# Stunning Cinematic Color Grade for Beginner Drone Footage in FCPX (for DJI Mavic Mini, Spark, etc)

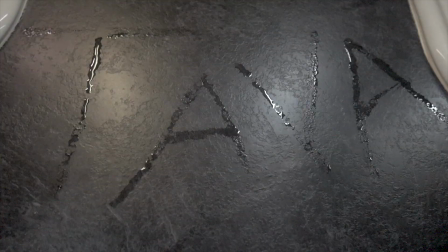0s
Hey, what is up guys, Tava here, and with the recent release of new drones like the DJI Mavic Mini,
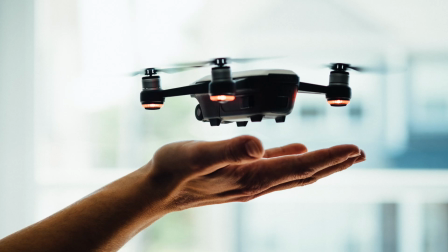4s
or just other beginner drones with easy to use functionalities and cameras that don't really have much control,
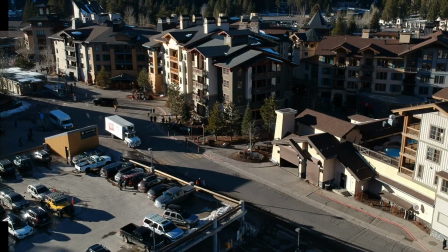10s
it brings up the question on how to color grade this footage to make it look the most cinematic, because out of the drone it looks alright, but it doesn't look very cinematic.
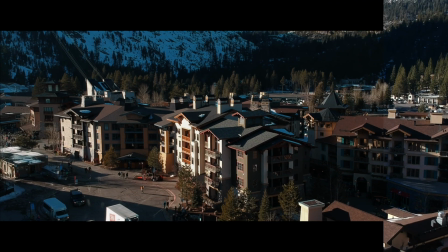18s
So in this tutorial, I'm going to be showing you my workflow entirely inside of Final Cut Pro, although it does use some free plugins,
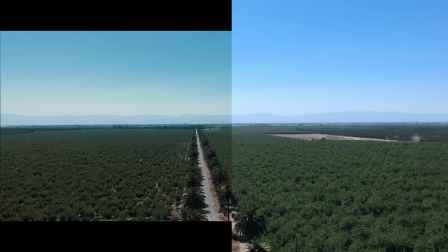24s
but entirely inside of Final Cut Pro, how I basically edit and color grade and enhance my footage from these cheaper drones to make it look higher end and more
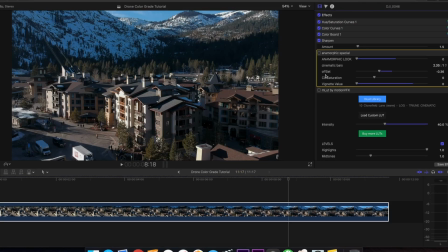32s
cinematic, which is something that everyone wants and strives for in their drone footage. The main reason why you'd want to enhance your footage is because you don't want to buy as expensive of a drone,
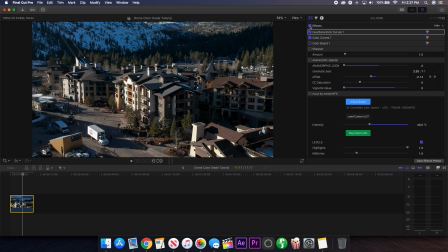40s
or you want a smaller product, but you still want to be able to get footage that looks like professional big drones. And that's what I think this tutorial helps to accomplish with your footage. So let's get started. All right, so first up, you're going to want to drag your footage into your timeline.
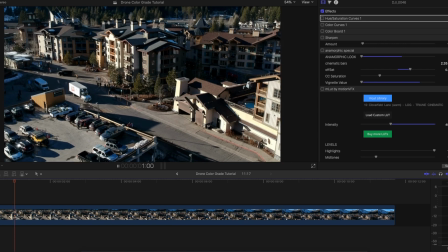53s
And this is a shot right here I have. If I play it back, you're going to see it's a simple tracking shot of my drone.
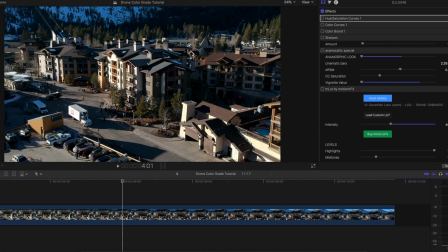58s
This is shot on the DJI Spark 1080p at about 30 frames per second. I think it downscaled it to 24 frames per second.
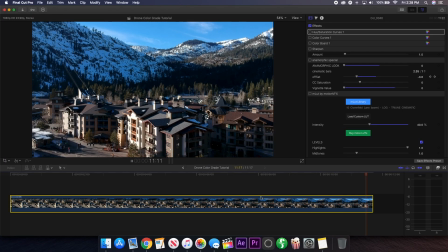65s
It's not too special of a shot, but I think it looks pretty cool, so it's a great place to start with this technique on color grading.
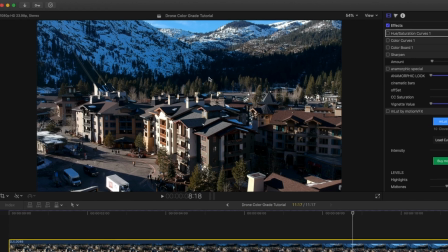70s
So the first thing you're going to notice with footage shot from cheaper drones is that the colors aren't exactly professional looking, and they do look a little video-like.
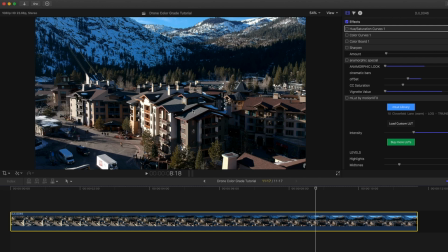79s
As you can see in the shot, all of the colors kind of look like they were shot on a phone or on a video camera, which isn't exactly ideal for the shots that most people want to go for. It just looks a little bit video-like and not film-like.
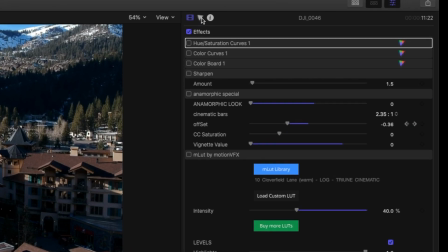92s
So to fix this, I did a bunch of corrections over in the color inspector area just to adjust these colors to make them seem a bit better.
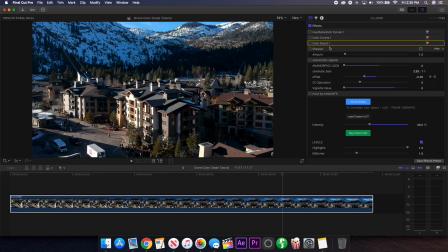100s
Of course, you can try to duplicate these effects I'm going to show you on your own, but if you don't want to, I'm going to leave most of them in a single preset, which you can download in the description below and just import into Final Cut Pro to just drag onto your footage and instantly have this color grade, but I'm going to explain it anyway. So first up, I added some hue and saturation curves, and if I turn it on, you can see it doesn't do much,
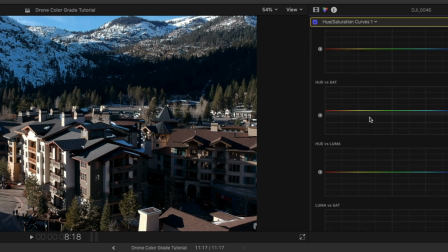119s
but basically all I did was I just reduced the saturation of the shot as a whole.
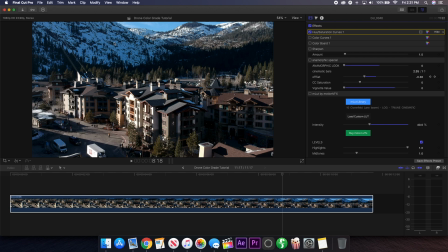124s
So I kind of removed a lot of those really bright blue colors and the shadows, as well as some of the greens.
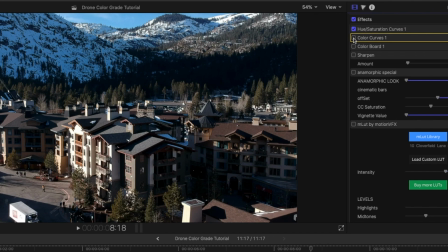129s
Next, I added some color curves, and if I turn it on, you can see it completely removes contrast from the image.
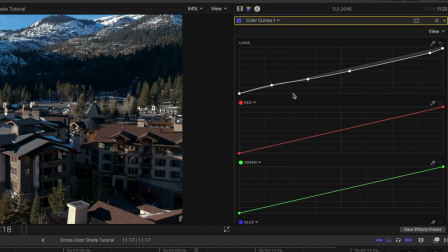134s
And if I go into the inspector for it, you can see in the luma settings for the color curves, I kind of just raised the shadows a tad, lowered the midtones, as well as the highlights.
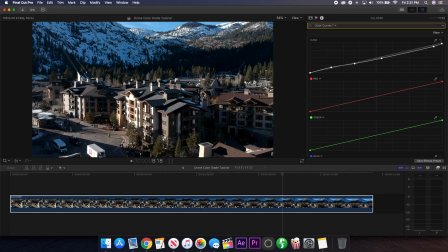144s
And I did this because if you look at the original footage, I think that these beginner drones add way too much contrast to the shots, and it just makes it look a lot worse than it should be. Also, since the footage is usually only shot in 1080p or 2.7K, the quality with the over sharpening makes it look like it's overcompensating for the quality, which further degrades the image in my opinion.
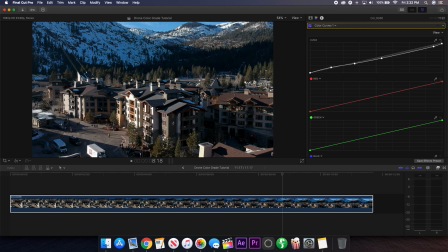164s
So by removing some of the contrast, I think it adds back to the shot and makes it look more dynamic.
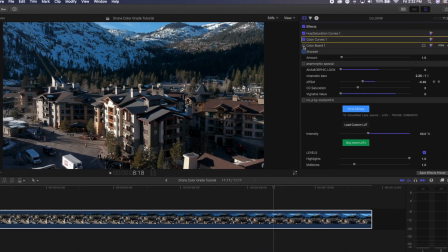169s
And then to further this, I added another color board. So if I turn this on, you can see that the shot gets a little bit flatter, and if I go into this,
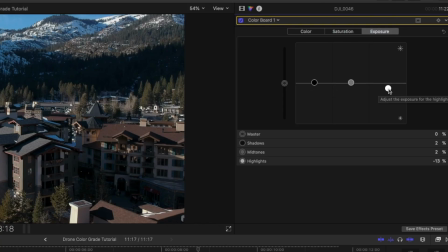176s
you can see that I just raised the shadows and midtones a tiny bit and then lowered the highlights just so I could pull a bit more dynamic range from the top, as well as just making it seem more balanced.
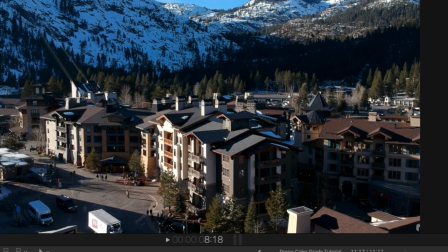185s
So if I just cycle from before and then after, you can just see it makes the shot look a little bit softer and more dynamic, which I think is a really important aspect.
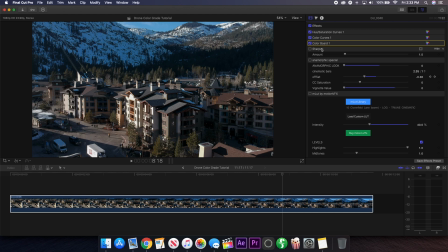194s
And then finally, to compensate some of the contrast that I removed, I added a little bit of sharpening, just 1.5.
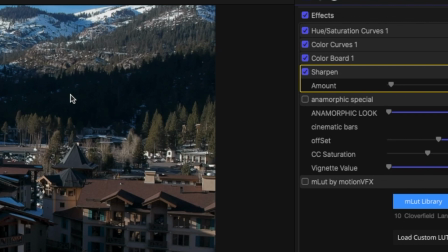199s
It really doesn't do much, but just adds a tiny bit of detail into the shot, which makes it look higher resolution.
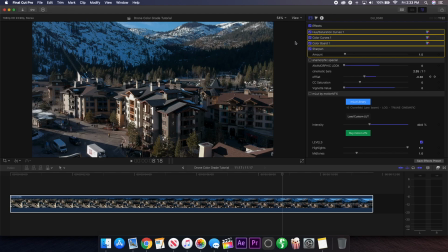205s
So all four of these effects will be in a preset down in the description below that you can download and just apply to get this look right here.
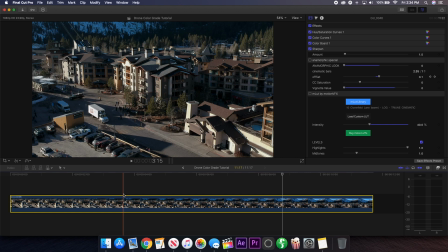211s
Just as a warning though, the next things I'm going to apply to this footage are a bit more complicated, but I'll try to explain it the best I can, and it really shouldn't be that hard to understand.
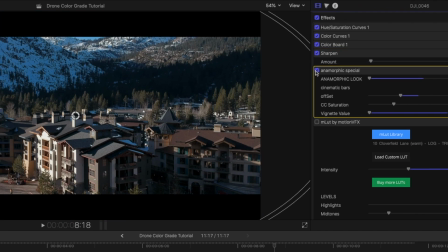220s
So the next thing I add to my footage is called the Anamorphic Special, which if I turn it on, you can see it completely changes the footage, but it makes it look a lot more cinematic in my opinion,
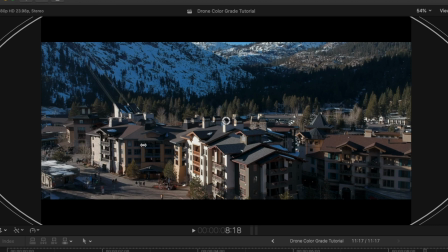228s
so this is how you do it.
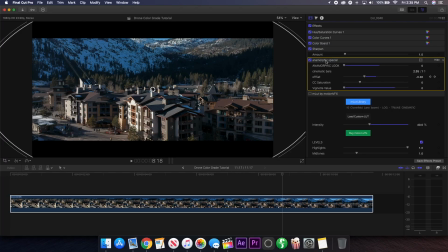230s
So the Anamorphic Special is actually a free plugin for Final Cut Pro that you can get, and I will of course leave the download link below, and I made a video specifically on it, so if you want to watch a tutorial for that, you can find that below as well.